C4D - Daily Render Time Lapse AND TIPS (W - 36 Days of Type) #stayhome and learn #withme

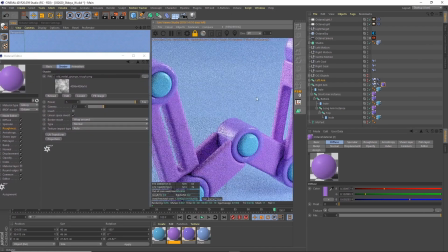The main coloured materials are pretty simple setup, just glossy materials with a roughness channel,
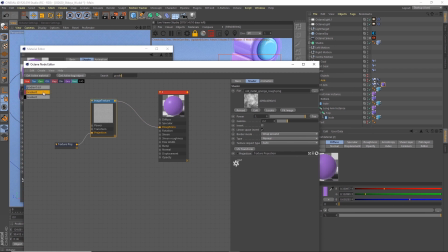and then in that roughness channel I'm actually bringing in a gradient, and I'm using the gradient just to kind of crunch the levels
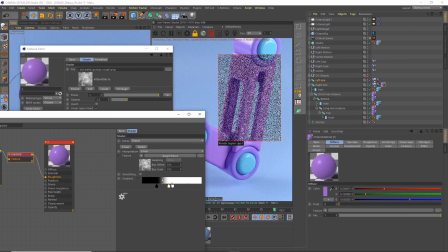of the roughness so we can get some more contrast in there. And after that point I'm just playing around with colours.
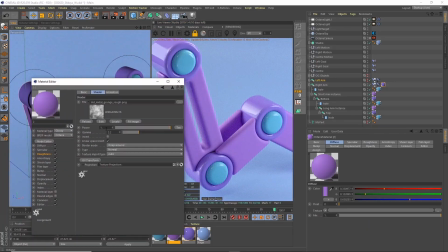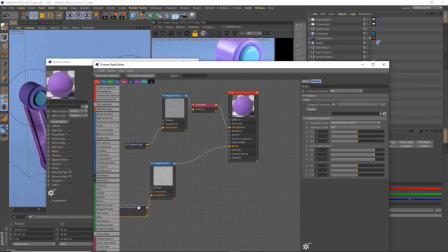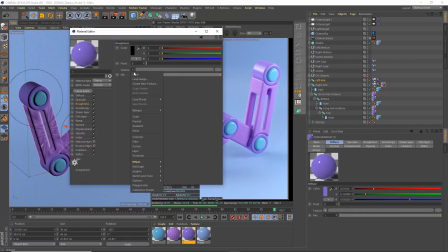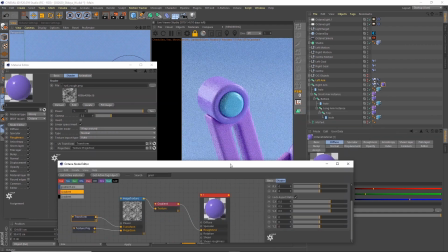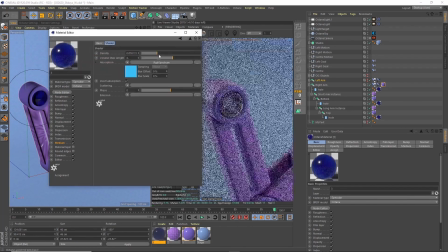Thank you.
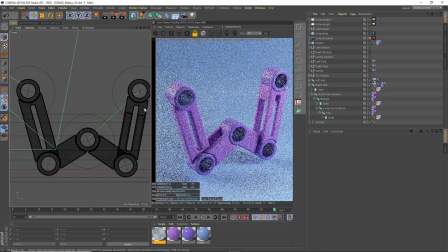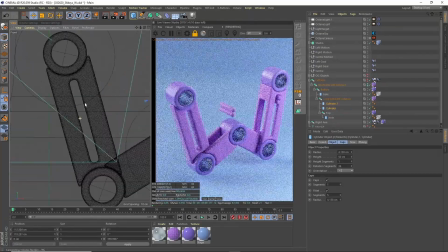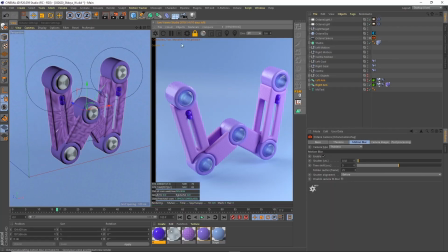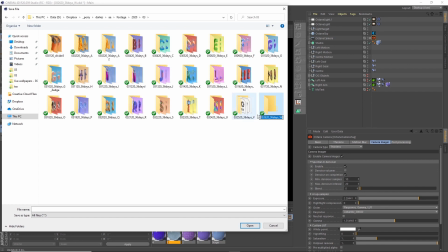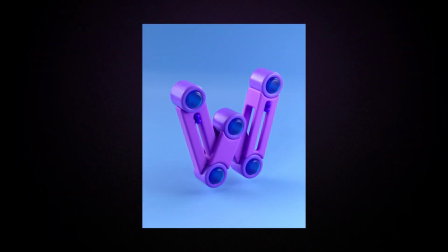Okay, so here's the final render. I changed one thing after I actually recorded all of this, which was I changed the main part of the animation.
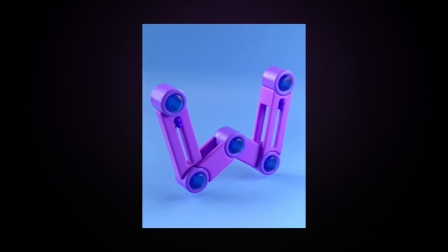Rather than the everything kind of moving up and then down, I changed it so everything just moves in and out and just the middle part goes up and down.
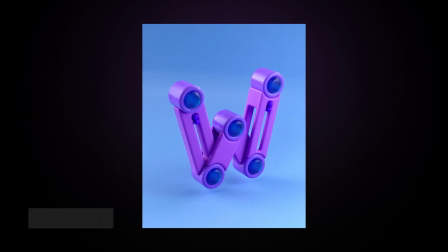I just thought that looked cleaner. If you like this, please remember to like and subscribe, and my next video will be a full tutorial.
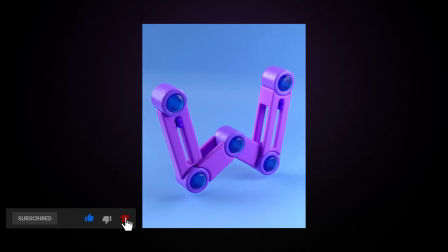Okay, I'll see you soon. Keep safe. Bye.